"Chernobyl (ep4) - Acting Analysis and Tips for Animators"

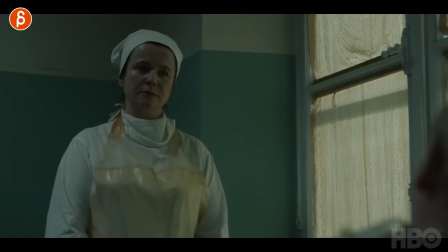(0:00)
Welcome back, today's Thursday and that means acting analysis for animators and today we're going to talk about Chernobyl episode 4 and the next week episode 5 and then that's it.
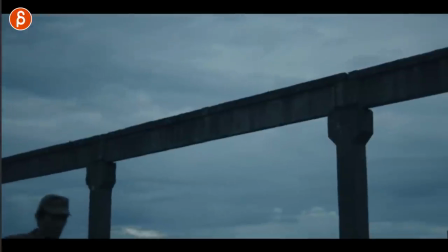(0:14)
Lots of different things today so why waste time, let's go straight into it. First off we have that short little shot of those three soldiers,
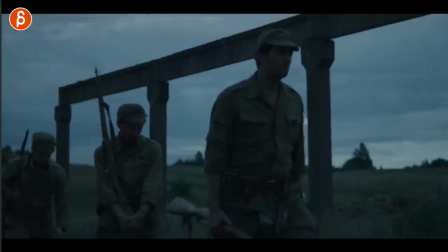(0:22)
actually two soldiers and he is not a soldier as he says and it's all about contrast.
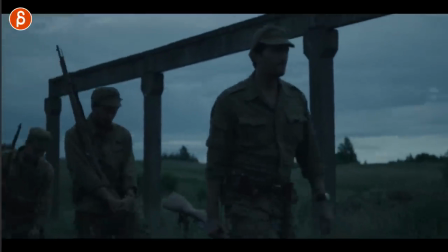(0:28)
I'm jumbling around in terms of the timeline, this is more towards the end of the episode but what I want to take a look at is is let's go here look at that he
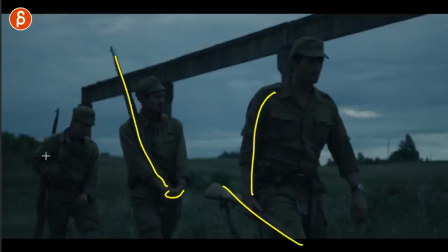(0:35)
holds the gun like this he holds it like that he has it over his shoulder so in whatever if you have one or two i mean not one character but if you have two characters you want to think about contrast they have to be somewhat different and
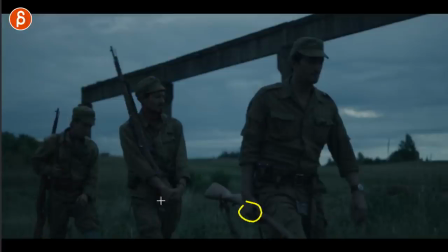(0:51)
if you have three again think about the different poses the different ways of holding things all of that can be just a visual interest it can be a character difference in how they behave what they feel Maybe he's really into this mission. Maybe he doesn't care. Maybe he's really angry about it So whatever you can do contrast is key
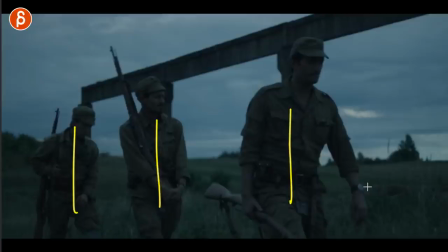(1:10)
Unless unless you want it to be one two three or more and it's all repetitive There's always a reason for this.
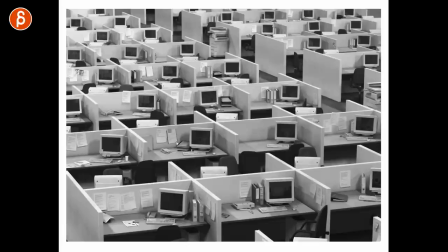(1:17)
So if I want to switch to something else here So if you're going to be repetitive, you have cubicles, right? It's all the same It makes it monotone. It makes it boring It makes it almost oppressive. You're in this little cubicle in your life. It's just duplicated and it's and it's cloned and you have no there's no contrast you have no individuality no purpose if you want to
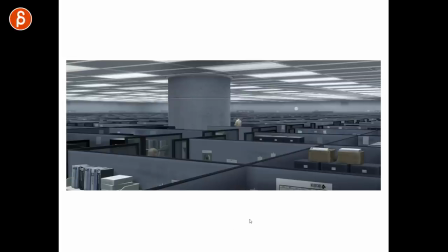(1:37)
put this into a movie you can think in terms of the incredibles where you have the cubicles and cubicles and cubicles but then you can think in terms of contrast again because you have all the cubicles this pillar is going to stand out and this head is going to stand out so if you look at this that
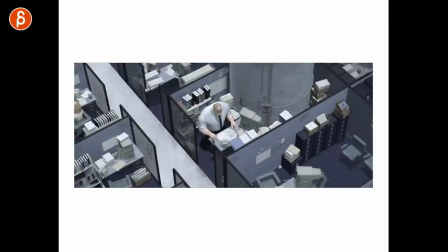(1:52)
him being so big and this pillar here this is different than all of the other cubicle so you can use something that's repetitive as a contrast points to your character or your scene or an emotion whatever it is even in here
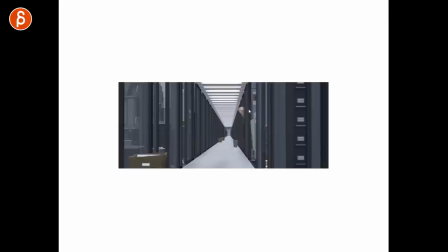(2:05)
and it's all repetitive all lined up that head peeking out is an interesting difference is the interesting break into the repetitive lines of this
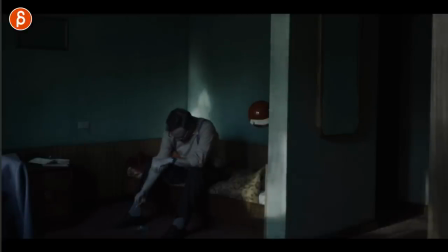(2:14)
composition now continuing on with this this is a classic stand-up
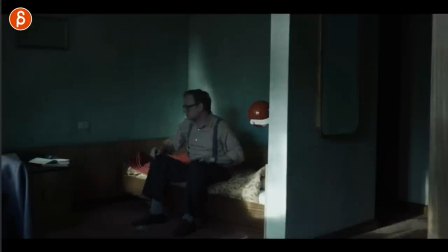(2:19)
assignment with variations so as always if you watch this channel I like to look at scenes and kind of analyze them and see more.
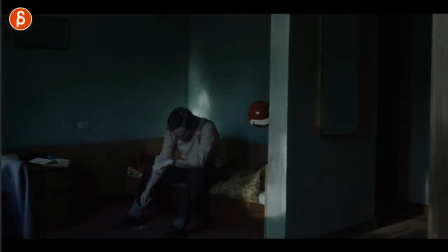(2:26)
How could you use this in your shot? You may be at school, you have an assignment or you have a shot for your demo reel.
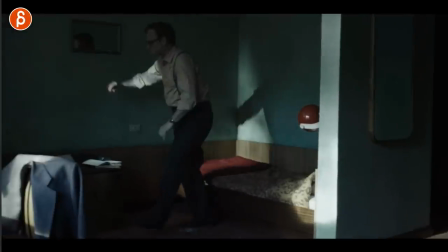(2:32)
So technically he's sitting and he's getting up. That and that.
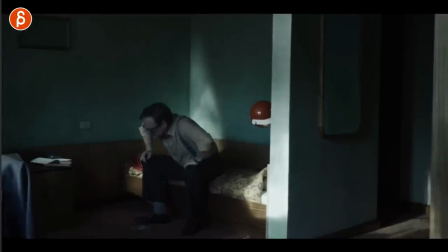(2:37)
That's a good body mechanics assignment for everybody to learn. It's very important. Now, how can you add more to this?
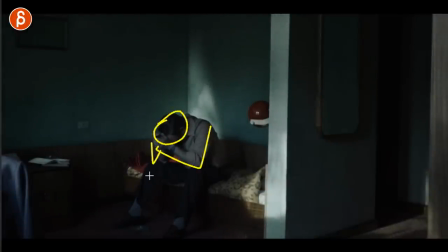(2:43)
Well, you can have that. That tells us he's either extremely sad or tired or frustrated or there's so many things you can read into this. So now you have this overlying emotion, this emotional state that drives the rest of it so he's waiting potentially for some news now you have
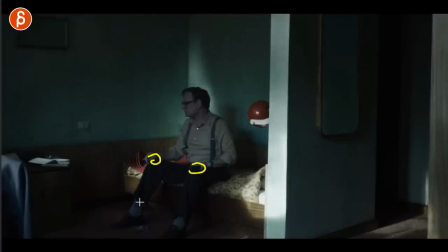(2:59)
the look first then you have also detailed stuff if you characterize props or clothing how he pulls that all that stuff and on top of that there is
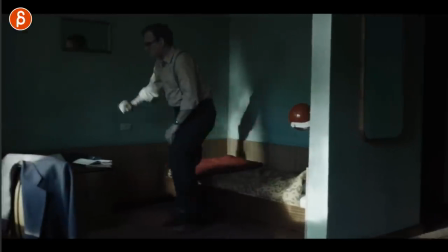(3:08)
a wall so i'm always a big fan of sets so to add contrast and variation and asymmetry in your posing this helps so he puts his
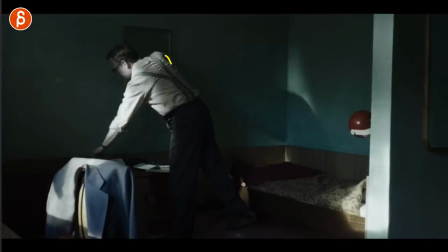(3:16)
hand on here and then leans on it to pick up the phone that again changes the whole posing and it can add interest and contrast to your
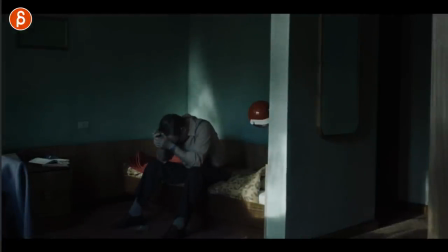(3:24)
posing as well. So if you think about an assignment, a stand-up assignment is boring, well think about this.
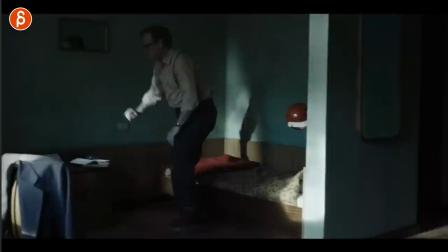(3:31)
You can do it like that. You can add something to your character so it's not just body mechanics and you can add more things like props to add more variation and interest.
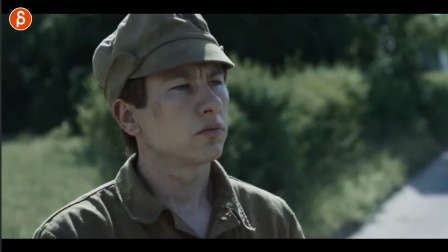(3:40)
Now going back to this sequence here and this is a bit tricky to implement into one shot but I do want to point it out where the contrast in behavior and movement of a character.
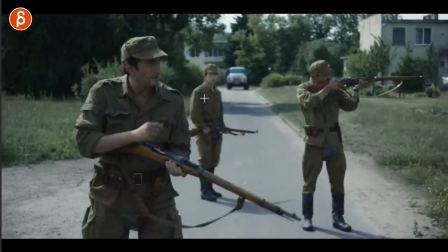(3:48)
So he's there for the first time watching how the characters are shooting at dogs. It's a very sad assignment that they have so as they are pros he's kind of watching
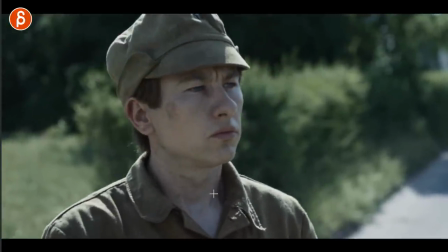(3:58)
somewhat in horror or just Not used to this and you can see the flinch Right there as they shoot
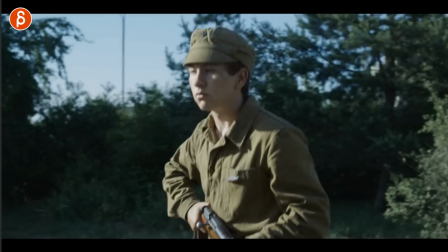(4:06)
bam, so as it continues you can see it's kind of the somewhat of a Not super confident walk and then he sees his first target.
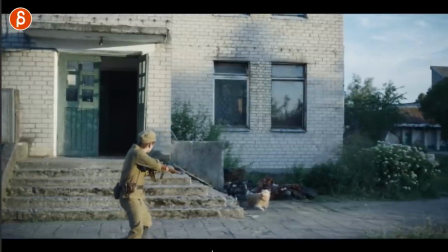(4:13)
It's very sad He has to they have to shoot the dogs with their their radioactive so you can see the kind of a hesitant walk
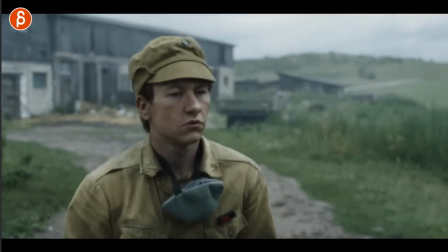(4:20)
he doesn't really want to do it and he ends up just kind of wounding the dog he's not doing a good job and not making it suffer contrasting
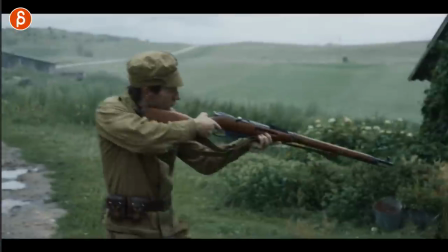(4:26)
to this right so now he's done this for a couple times the walk is much more confident he sees the dog shoots it there's a there's a very clear
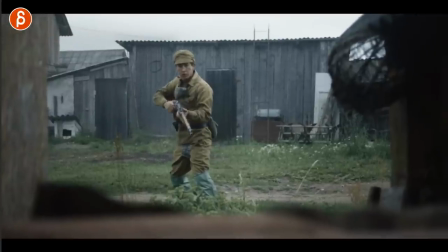(4:34)
strong stance he's not shaking he's not wavering he realized he didn't do a good job reloads without checking goes up and shoots it's a
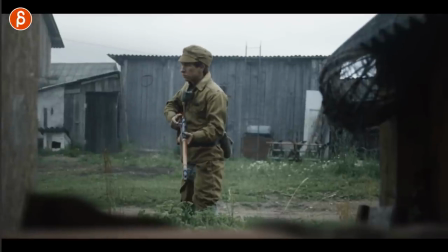(4:41)
horrible sequence but i just wanted to point it out in terms of if you have characters and you potentially have more time to show change think about posing
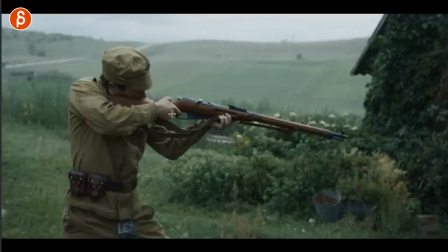(4:49)
how the character stands how much the movement is changing the the you know the control of a prop and all that stuff can help you
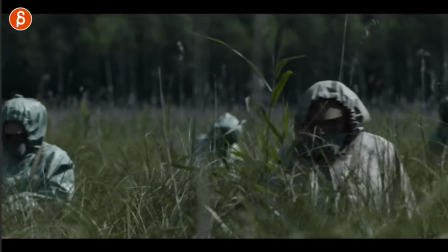(4:57)
in kind of showing the change of a character and now do something totally different it's a camera move but i'm not going to talk about camera that's a whole different
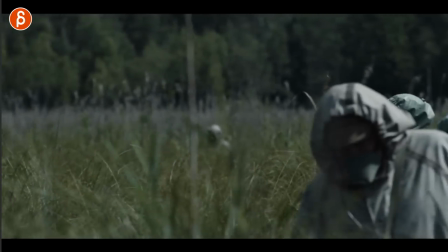(5:04)
fna i want to talk about just this move and how we are framing the characters and it's not exactly what i want to
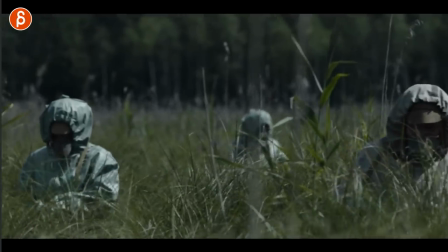(5:10)
talk about but i want to use this as a springboard so if you have a shot like this your camera is on rails on a track and goes right to left you can show off i I mean,
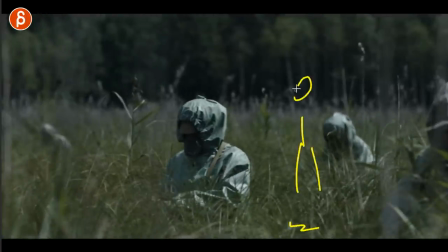(5:19)
imagine the grass wouldn't be as high. You can show off this main character. Yay! You can show off full body mechanics. And it could be something that's more broad. It's further away, bigger silhouettes. And as the pan continues, you can see here, imagine there's less grass.
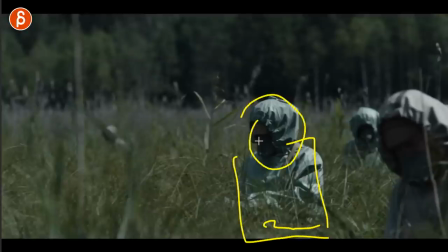(5:32)
You would have at least half of the character there. And you can start incorporating more facial features. It's still body mechanics driven or in terms of, you know, seeing more bigger, broader body actions.
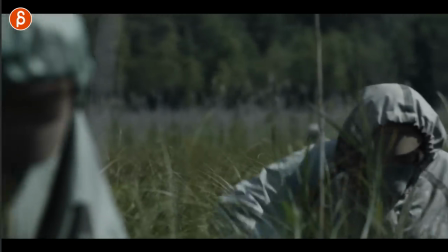(5:42)
And you can end in something where we are very close.
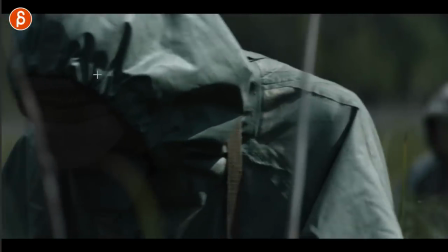(5:45)
Now, imagine this character doesn't have a hat and all that stuff. but you can end up with something where it's a full-on facial performance and I think
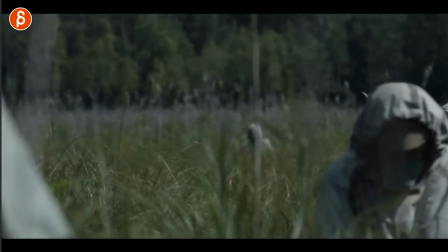(5:52)
that could be an interesting change throughout the shot to go from wide to mid to close-up and you can show up different scales in
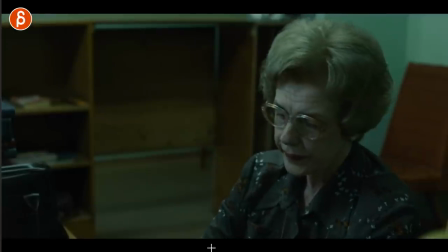(5:59)
one shot. Speaking of off-screen I like this one she calls someone in and waits and then as a character comes in here this could be an interesting introduction
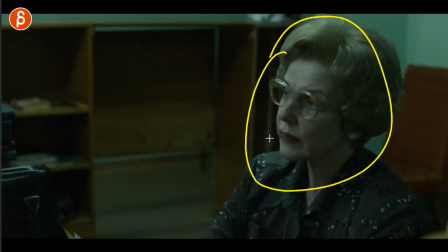(6:06)
I mean you have kind of a contrasting thing of again close-up where you want to show someone waiting or looking at someone or judging someone
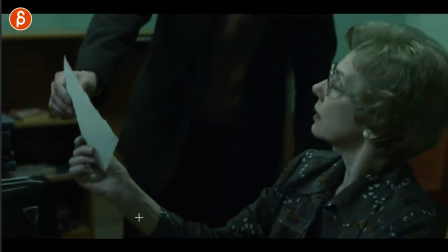(6:12)
whatever it is but I do like as this character comes in all we see it's almost tom and jerry style we just see the legs we
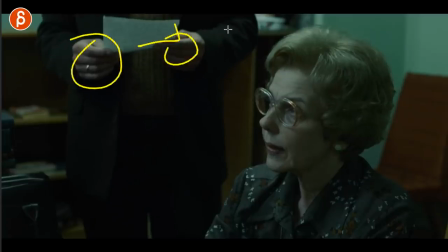(6:19)
only see this right as she's waiting here we only see the hands handling this now of course you can have a different prop it could be very aggressive stance it could be very nervous whatever you want to do but it's interesting to do a shot where you only see
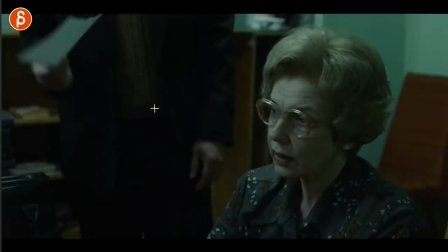(6:33)
the body and again you can have a walk-in or walk-out or however that character is handling a prop or no prop but i think that could be an interesting composition interesting way to show off i can do this and it's in contrast to this and those two elements can play off of each other now
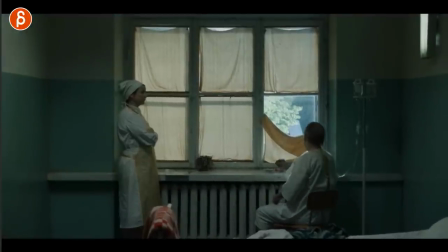(6:47)
speaking of prop he is done with this and this is just one of those many examples i want to show if your character has a prop how do you handle this what kind of push off would it just be pushing from here to here so she has to make the extra step this could be
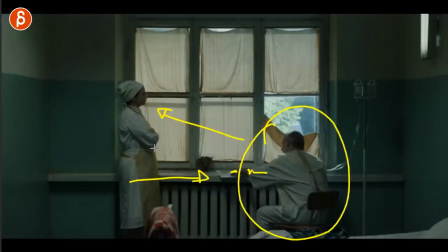(7:01)
something very arrogant where he doesn't respect her and makes her do all the job like all the work of getting there you can argue maybe this is a bit more polite well i'm going to get this too as far as i can um but maybe you can interpret this
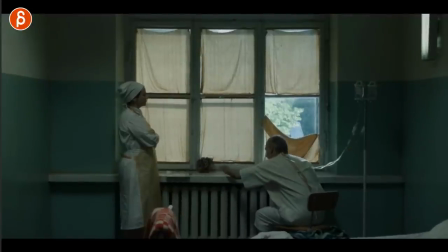(7:15)
this ah this last thing up as a bit more of a dismissive which i mean this case he is like here take this and not get out of here but it's just an interesting way of showing this and of course composition in terms of the power status looking down all that good stuff you want
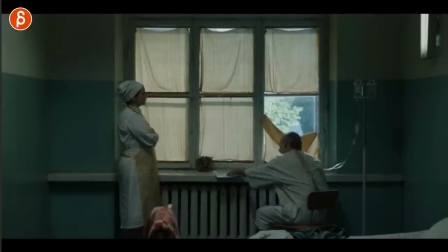(7:29)
to kind of look into into this shot if it's true or not but i do like this moment of the prop push off and the way he
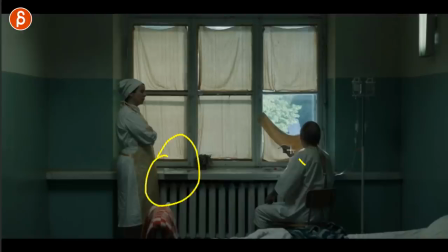(7:36)
does it and as always if you're handling a prop but if even if not if you just have an arm movement think about what the
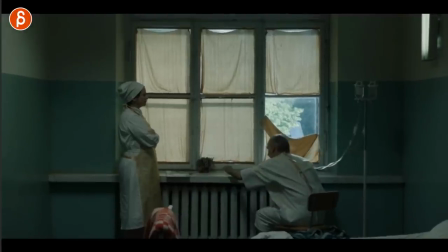(7:42)
movement is and how we are going to interpret this as an audience this is a bit more random not something for your shop i still want to mention
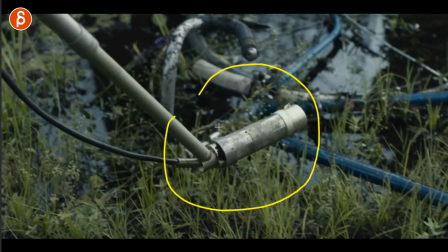(7:48)
it because as i was going through this episode they linger on this and this is the sound it's radioactive and it's almost now this is all death
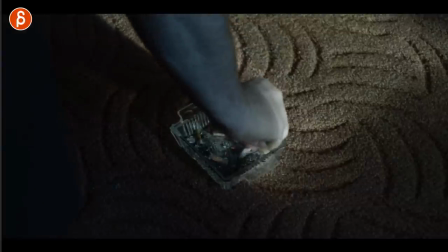(7:56)
and decay and then as you go forward to this one he puts this out and again we linger on this and this is also causing cancer